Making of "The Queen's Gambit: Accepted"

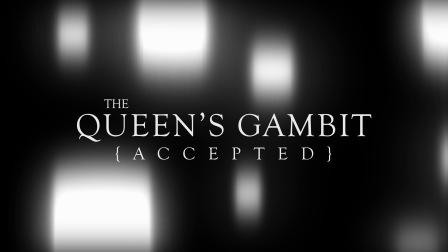Hey guys, this is the breakdown for my visual effects short film, The Queen's Gambit Accepted. If you haven't already, go check out the actual video linked in the description underneath.
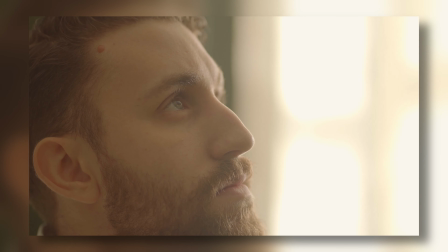If you want to go directly to the before and afters, skip to this time.
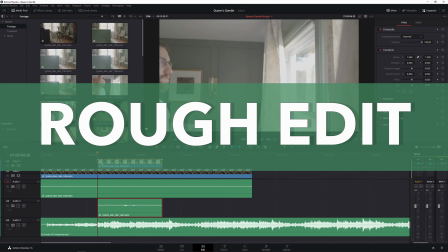So after I spent a day filming, I brought all of my raw footage directly into DaVinci Resolve and started putting together a rough cut.
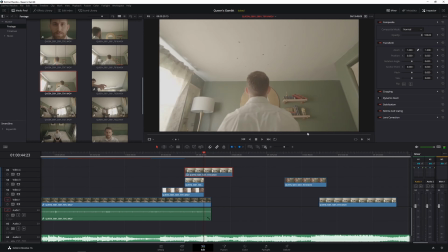I knew I was going to have a handful of visual effects shots, so it was important to take the time to get the editing and pacing feeling just right, so I could have all of my background plates to track.
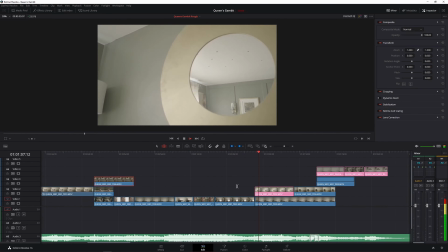After doing the first pass, I realized that the story was missing a clear resolution,
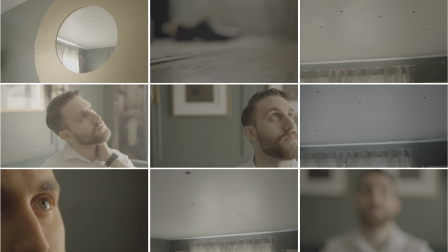so I went back and did some reshoots and created the ending sequence as well as a few filler shots to cut between the VFX shots.
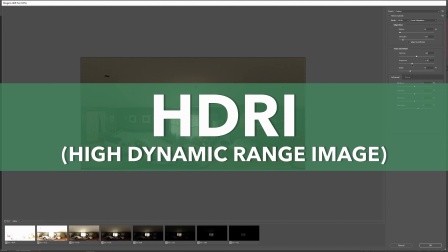Afterwards, I took the panoramic photos I captured on set and created an HDRI to use to light the CG assets in each of the shots.
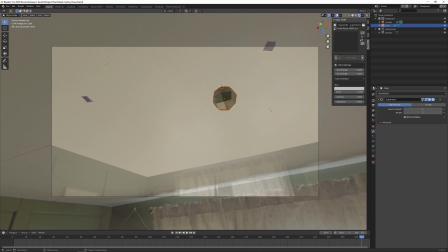This made my life a lot easier because in each subsequent shot, all I had to do was rotate the environment to match the current shot I was working on.
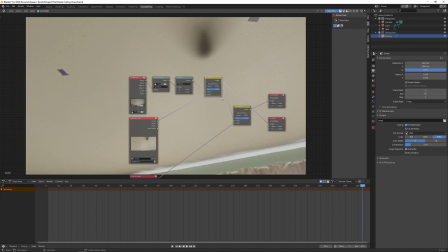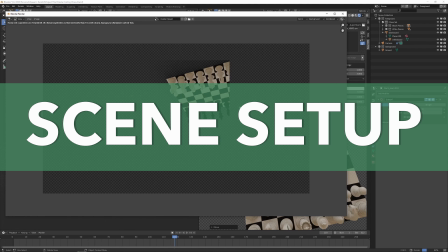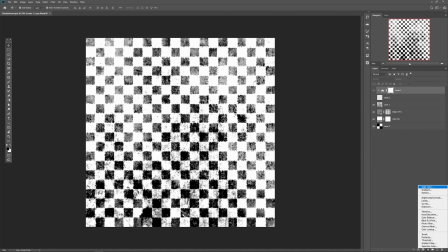The next task was designing what I wanted the actual pieces and board to look like. I made sure to give the shadow board a rough organic fall off to have it blend into the ceiling a little better.
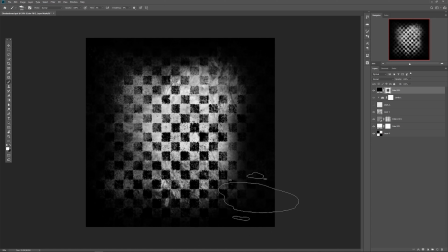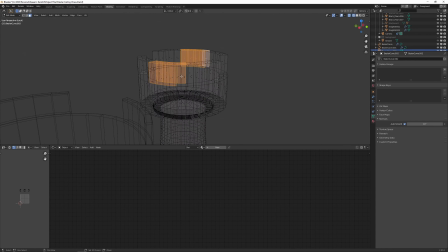I downloaded some different chess set models and ended up having to do some cleanup and remodeling on a few pieces to get the look I wanted.
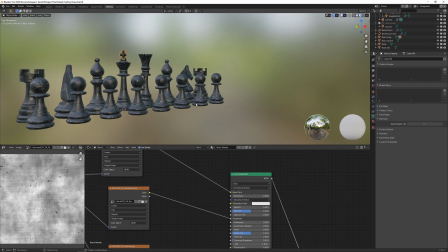Now that the scene was all set, it created a template for me to use, so all I had to do was save a copy of the scene for each new shot and change the tracking data,
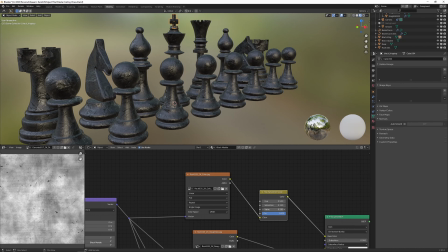which ended up saving me a lot of time.
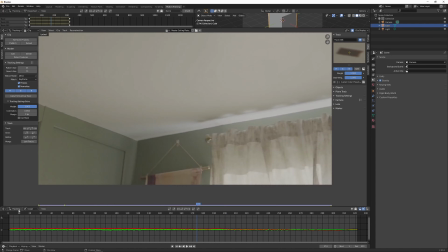When I was shooting, I made sure to place markers on the ceiling to help with the tracking of any shot that I would be adding the chess pieces to.
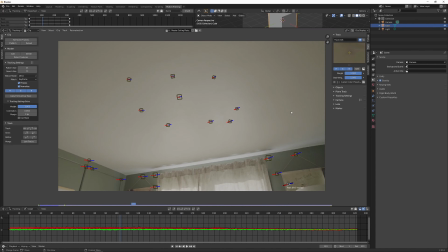It made my life a lot easier, but I still had to reshoot one specific shot around 4 separate times to get the track to work correctly.
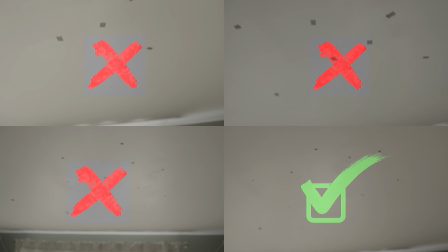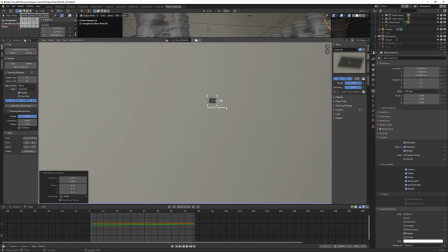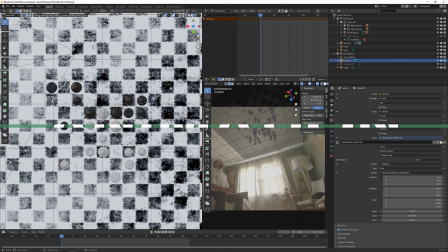Once the 3D camera was matching the movement of each shot, then I started animating the pieces.
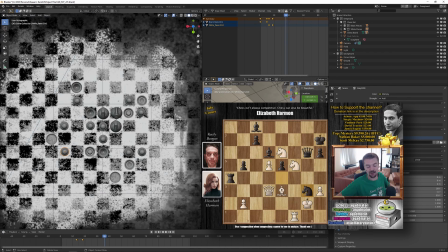A little detail in this short is that the moves in my video are the actual moves played in the championship match in the series. I watched a really good breakdown on YouTube and followed the flow of the match as the short progressed. I'll link to the analysis video down below if you're interested.
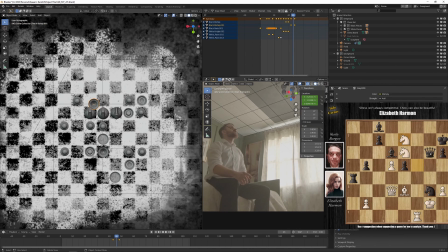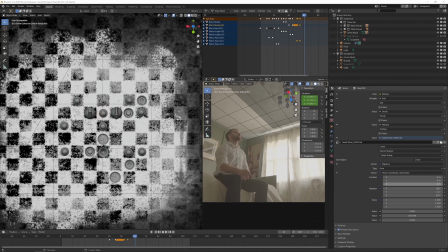I decided to add particles to some shots as a visual indicator of when a piece is captured or interacts with the ceiling.
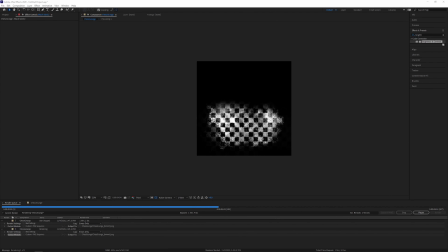I created some emission maps in After Effects to reveal the shadow board, and then messed around with the physics settings until I got an ethereal falling look to the particles.
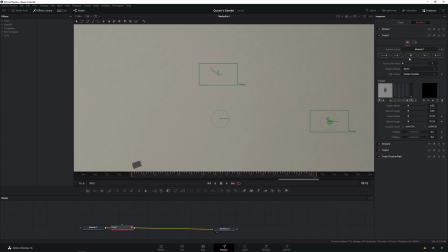The area I spent a lot of my time in was compositing. Something I had to do with every shot was track and paint out all of the tracking markers to have a clean ceiling.
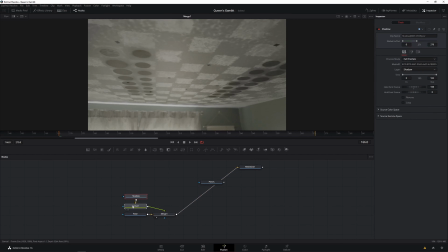Then it was a matter of bringing the separate render passes for each shot into Fusion and finessing the image until it looked right to me.
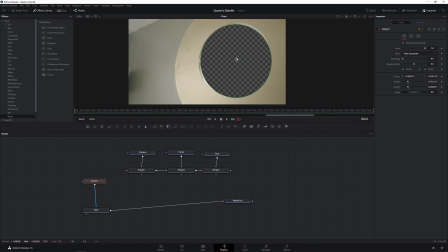This was my first time compositing in DaVinci Resolve, so I was learning the lay of the land as I went.
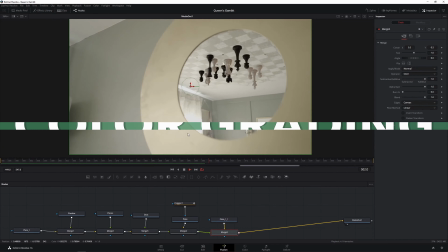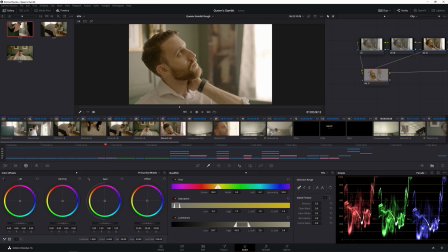With all of the heavy lifting done, I moved on to finally color grading the film to give it the look that I wanted.
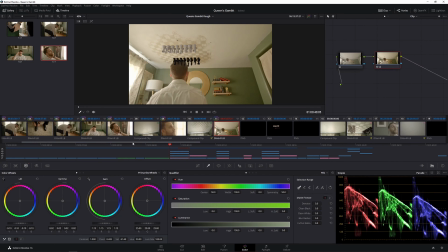I'm no colorist, but I'm learning little tricks here and there with every film I make.
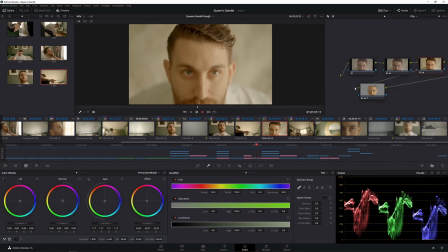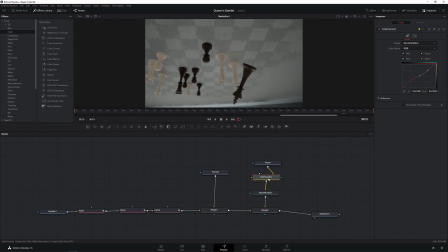The edit's locked, effects are in, color is done. Now the finishing touch is sound design.
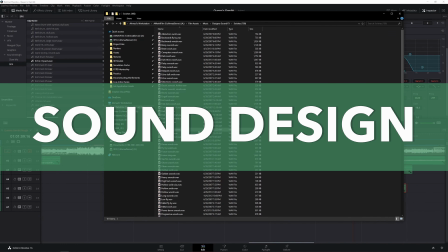I wanted to really cement the pieces into the environment,
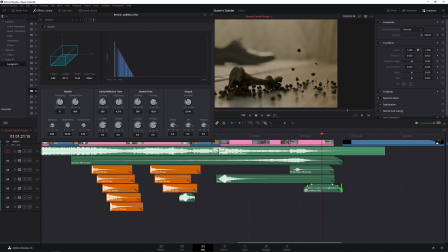so I found a few stone scraping sounds I liked and matched them with the movements of the pieces, as well as giving some stings to piece captures.